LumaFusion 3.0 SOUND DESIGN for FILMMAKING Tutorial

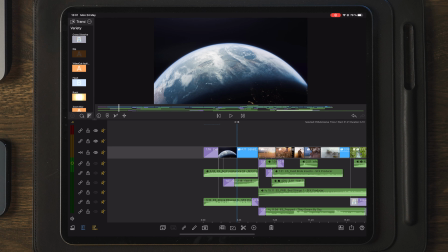4:07 In the beginning we have some drones and atmospheres, and we have a riser. This riser actually helps build up the tension of the video, so you are building up something that will happen, and then we suddenly have that drop to the silent,
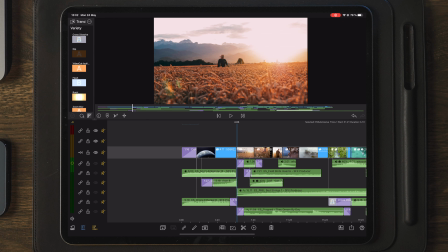4:23 sort of mysterious and happy place where this man is walking on the field, and then it continues.
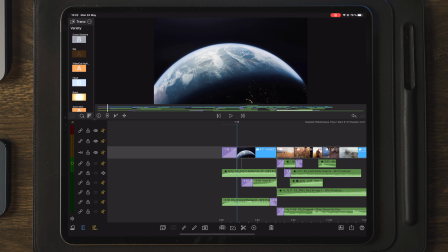4:32 So let's go on and just listen to the first track here, which is sort of an ambient sci-fi sound effect here. And this is actually something that could be used alone for this particular space clip.
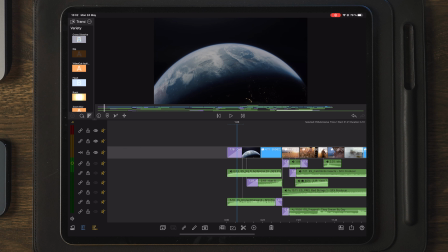4:49 Now we have another one which is underneath here. Let's listen to that. Sort of the same style, but in a different way.
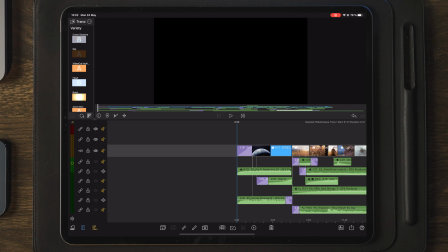5:00 If we do a playback of these two here, you can hear that this is creating a sort of a more cinematic, atmospheric vibe. So let's go on and play.
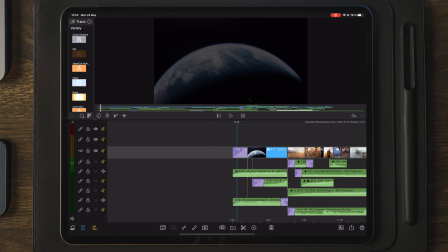5:14 And as these are building up slightly, we have a riser down here as well. So if we mute these and play the riser only, you can see and hear that this is sort of building up the tension of the video.
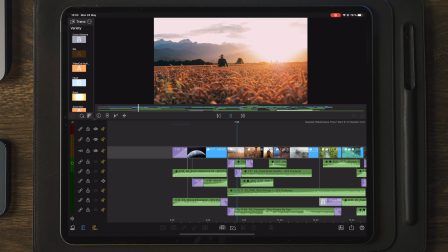5:30 Then it suddenly goes over to the fill clip here.
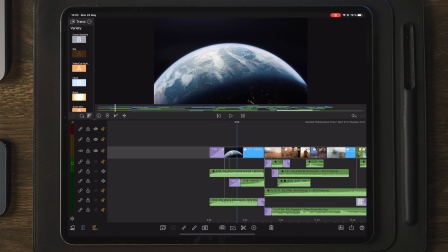5:33 So if we play these two here or these three here at the beginning simultaneously, you can hear that we have a build up for the next scene.
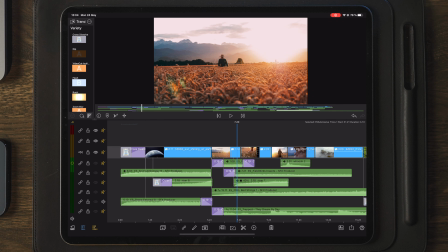5:50 Now moving over to the next part here, we have this string here, which is building up over time.
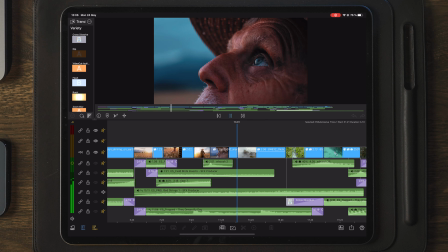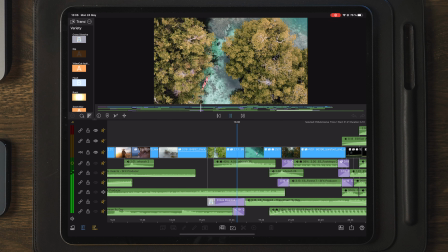And you can hear that this is that sort of peaceful string, creating a nice atmospheric vibe to the video. It's happy and it really makes all the clips blend in together.
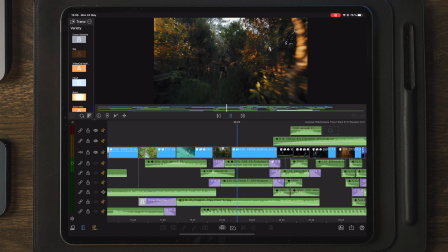6:29 And then it stops because we have change in the scenes here. Now let's go over to the bottom clip here.
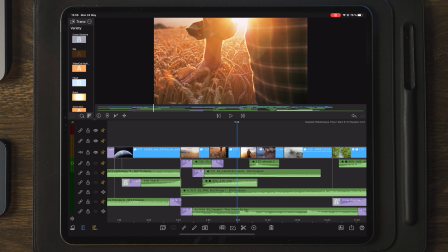6:35 This is also a music file like I mentioned earlier in the video.
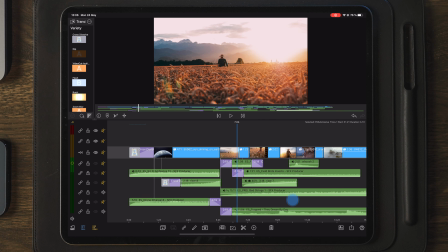6:39 And if we just do a playback of these two together, you can hear that we have some piano playing as well. So we have the strings and the music file below.
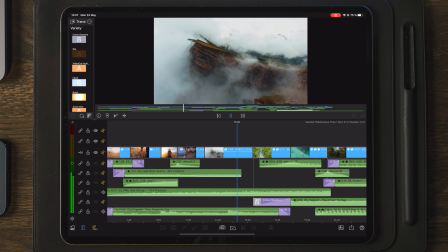6:55 And you can feel that this is going to be a calm, happy place, if you may call it that.
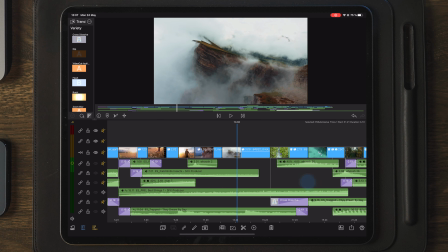7:03 And as we get over to, we can listen to this as well.
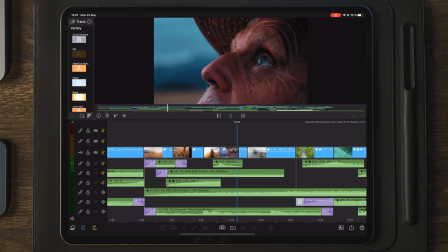7:07 And as we get over to the next scene here where we have the person running, it suddenly stops.
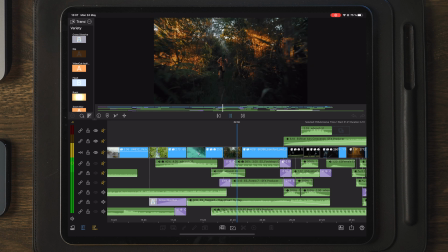7:19 There we have it. We still have the piano playing as well.
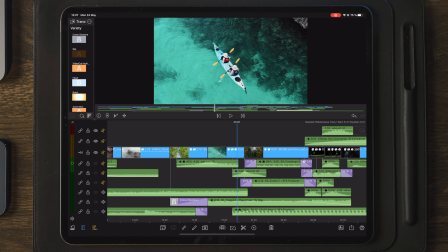7:23 And another thing I wanted to add as well was when we had the change in scene here, so it goes from very slow moving clips,
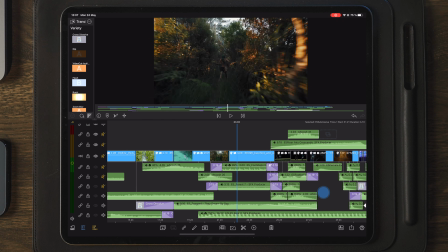7:30 then we have some pace to all of the remaining clips here. I wanted to have something with a consistent beat, probably around 80-90
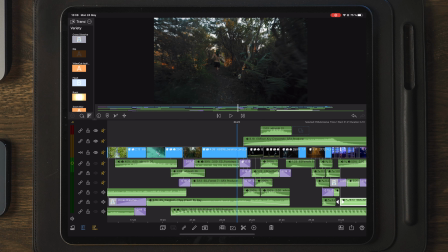7:41 BPM, and I was actually struggling to find this, so I ended up using heartbeats.
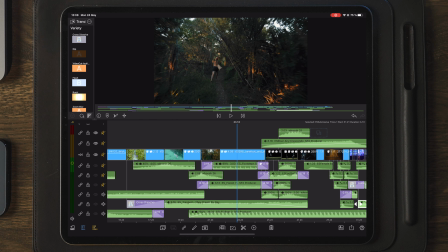7:49 And for the heartbeats here, this was going fairly slow,
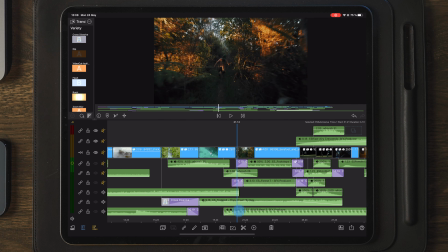7:53 and as you can see here on the speed here, this is actually sped up to
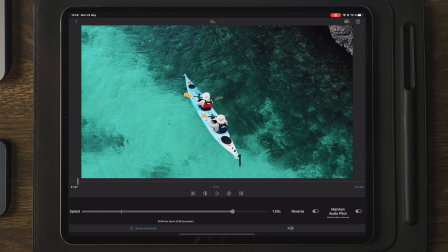8:00 150% instead of 100. And that is something that you can do with all the different sound effects as well. It's not said that you download the sound effects from Epidemic Sound and then that is the sound effect that you're gonna put on your timeline, and then just you're done.